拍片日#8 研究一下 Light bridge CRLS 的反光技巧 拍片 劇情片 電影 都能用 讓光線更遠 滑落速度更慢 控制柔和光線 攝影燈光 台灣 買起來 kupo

Hi everybody my name is Kai Ewan今天又要跟大家分享一下拍片日常啦那我自己购买了一组的CRLS它是一组的摄影用的灯光用的反光版那它的反光版有不同的层级那它现在还在国外还在美国等它运过来但是我现在想说我们可以先稍微再认真研究一下关于反光的这件事情所以我今天要认真玩一下那个镜子然后我们也认真玩一下如何反光让我们的环境更有氛围反正就是怎么样反光达到我们想要的效果所以我们就先架来一盏600D在我的头顶上
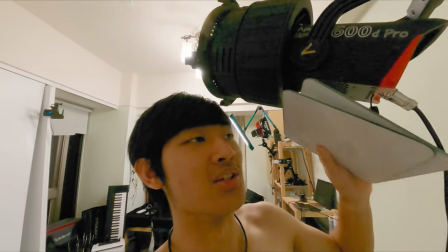然后加上Fernel那这样子我们直接有一个非常强而有力的光线那我们就在想办法如何让它飞来飞去然后达到我们要达到的效果600D加上Fernel其实还蛮重的
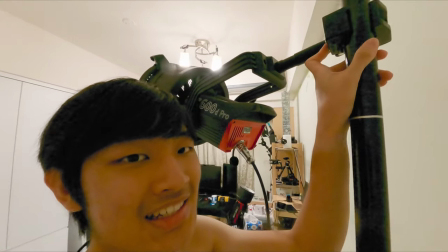大概是8点多公斤那我们就直接用C夹加到顶天理机夹上面我觉得还蛮厉害的那我手边有几片镜子
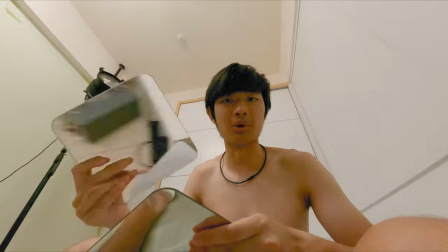那一面就是镜子就是你看到什么它就反射出什么那另外一面刚好是纯白的它也可以拿来补光用
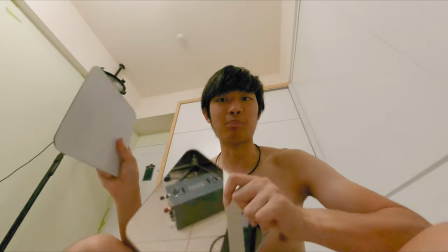所以就来研究一下怎么摆到我们的环境当中那我目前用三片镜子的家具呢就是用我目前现有的东西然后就把镜子夹上去像是我这一个第一个就是用C夹
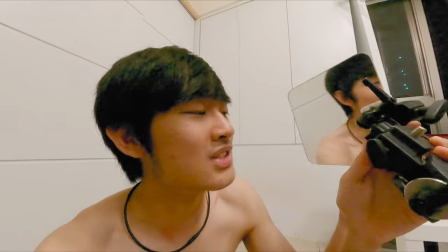然后用一个球型云台然后直接把四分之一就是接相机那一端直接接到我们的C夹上面
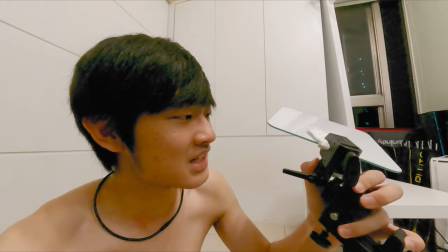然後上面的雲苔就可以調整鏡子的角度然後下面又再加一個小的卸行夾
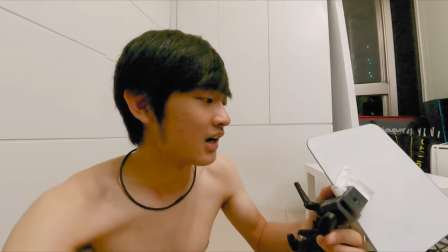就是各種奇怪的土砲然後我們就把鏡子夾上去那它就是有一點怕夾太緊然後就是會把鏡子夾爆
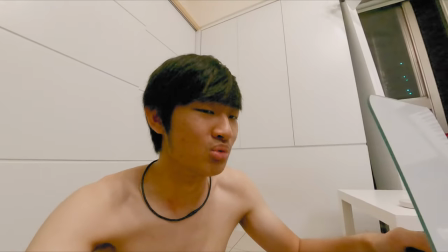所以後來加了一張衛生紙在上面緩衝讓它稍微 稍微夾緊但是又不要讓鏡子破掉
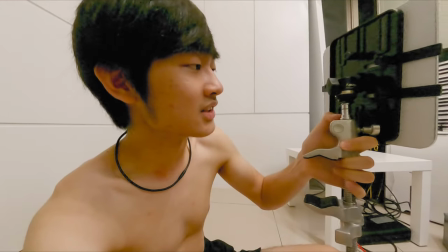這是第一組那第二組呢 我就拿一個Cardellini然後加上一個弓頭然後再加上一個Aputure的球型
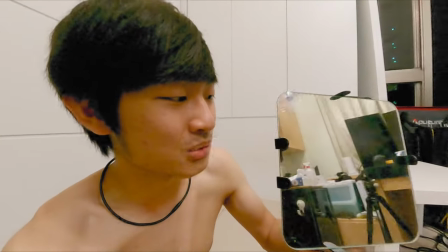球型雲台然後我們再拿我現有的原本是夾平板電腦的但是拿來夾鏡子還蠻適合的我們就直接把鏡子放在上面這個組合還蠻穩固的而且它這樣子四個角剛好都夾足
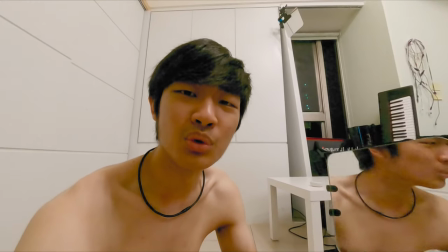所以鏡子是不會掉下來的所以還蠻棒的如果之後那個CR-LS那個系統來的話看一看要不要用這個方式或者是如果要安全一點就還是要買原廠的那個專用的後面的夾座但是那個真的是超貴沒關係那個等後來再想想看要怎麼解決那個問題那第三個鏡子呢
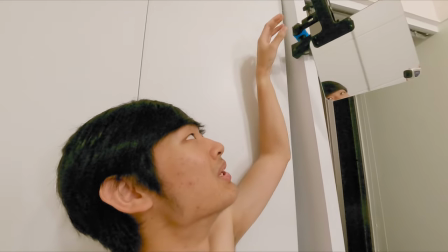這一個就是一個C夾接上一個弓頭的球頭一邊是母頭的球頭然後我們再接一個CUPO的夾子
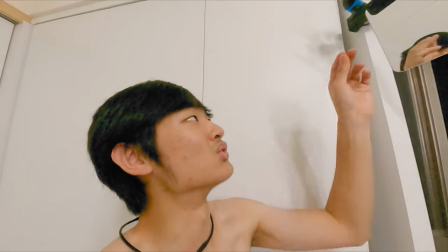大力夾那它大力夾兩邊都有那個橡膠軟墊所以不會讓鏡子破掉之類的那我們就是這樣夾著
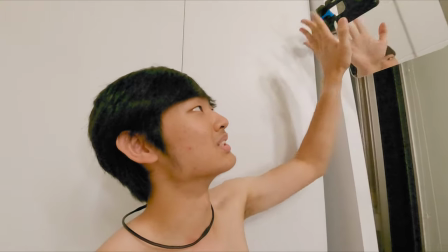這樣還蠻穩固的我已經用這個組合還蠻一陣子
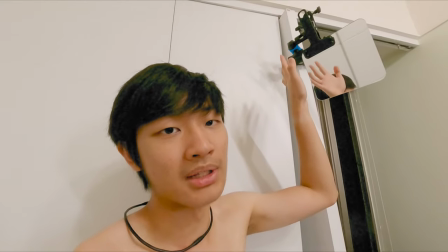我覺得真的是超棒而且角度調整真的是非常方便好啦我們就直接來稍微架一下我們的鏡子讓它把位置定一定反正我們就是一盞燈這樣光線照出來中間我們要加幾片鏡子就由我們自己來決定
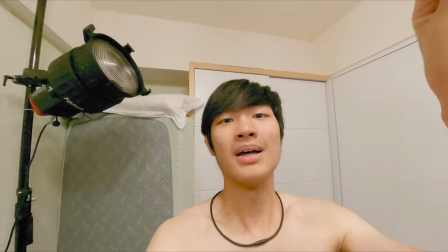OK那我們三片鏡子都把它架起來但是角度還沒有確定因為我們的光還沒有把它打開那我們現在把光打開來慢慢的調整一下角度看看會變出什麼神奇的花樣
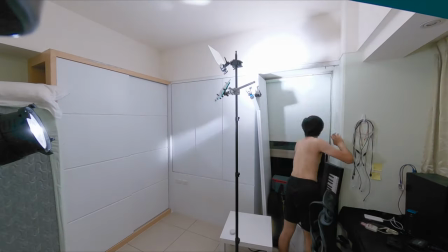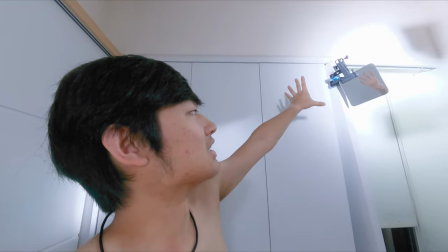那我們三片鏡子都架好了那第一片鏡子呢就是這一片那這一片就是直接反射打到我們的背井讓背井有一個光束的感覺
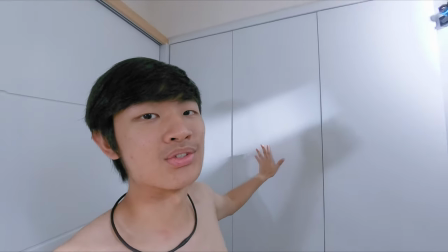看起來有點像陽光這樣灑進來打到牆壁的感覺接下來這兩片我都直接把它放到同一支燈架上
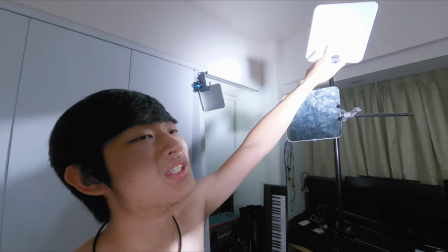然後同一個位置那這一片呢是用直接鏡子來反射那上面這一片我用比較柔和的那一面色違有點像是補光的感覺
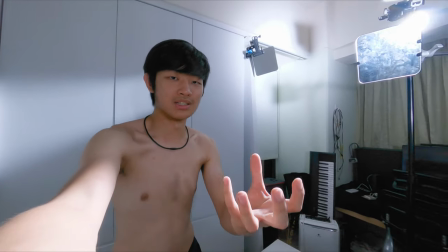那下面這片鏡子呢就是我待會要拍手中的東西我的手會在這裡然後就會讓我的手發光然後那個產品也會發光
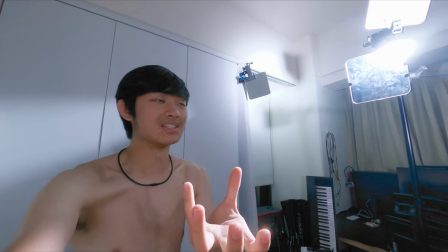就是造產品的東西那上面這一片柔和的呢
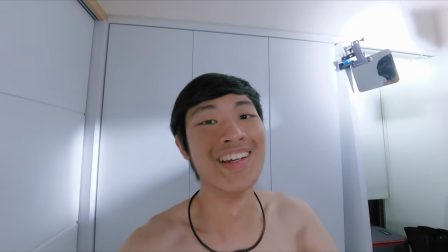就稍微補一下我的臉的光但是好像沒有太明顯
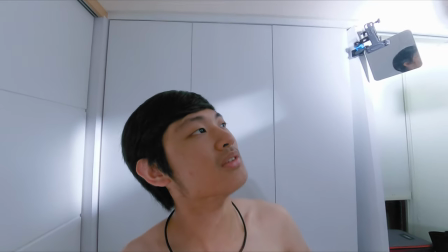這樣子就有補到這樣子就沒有反正這鏡子就還蠻好玩的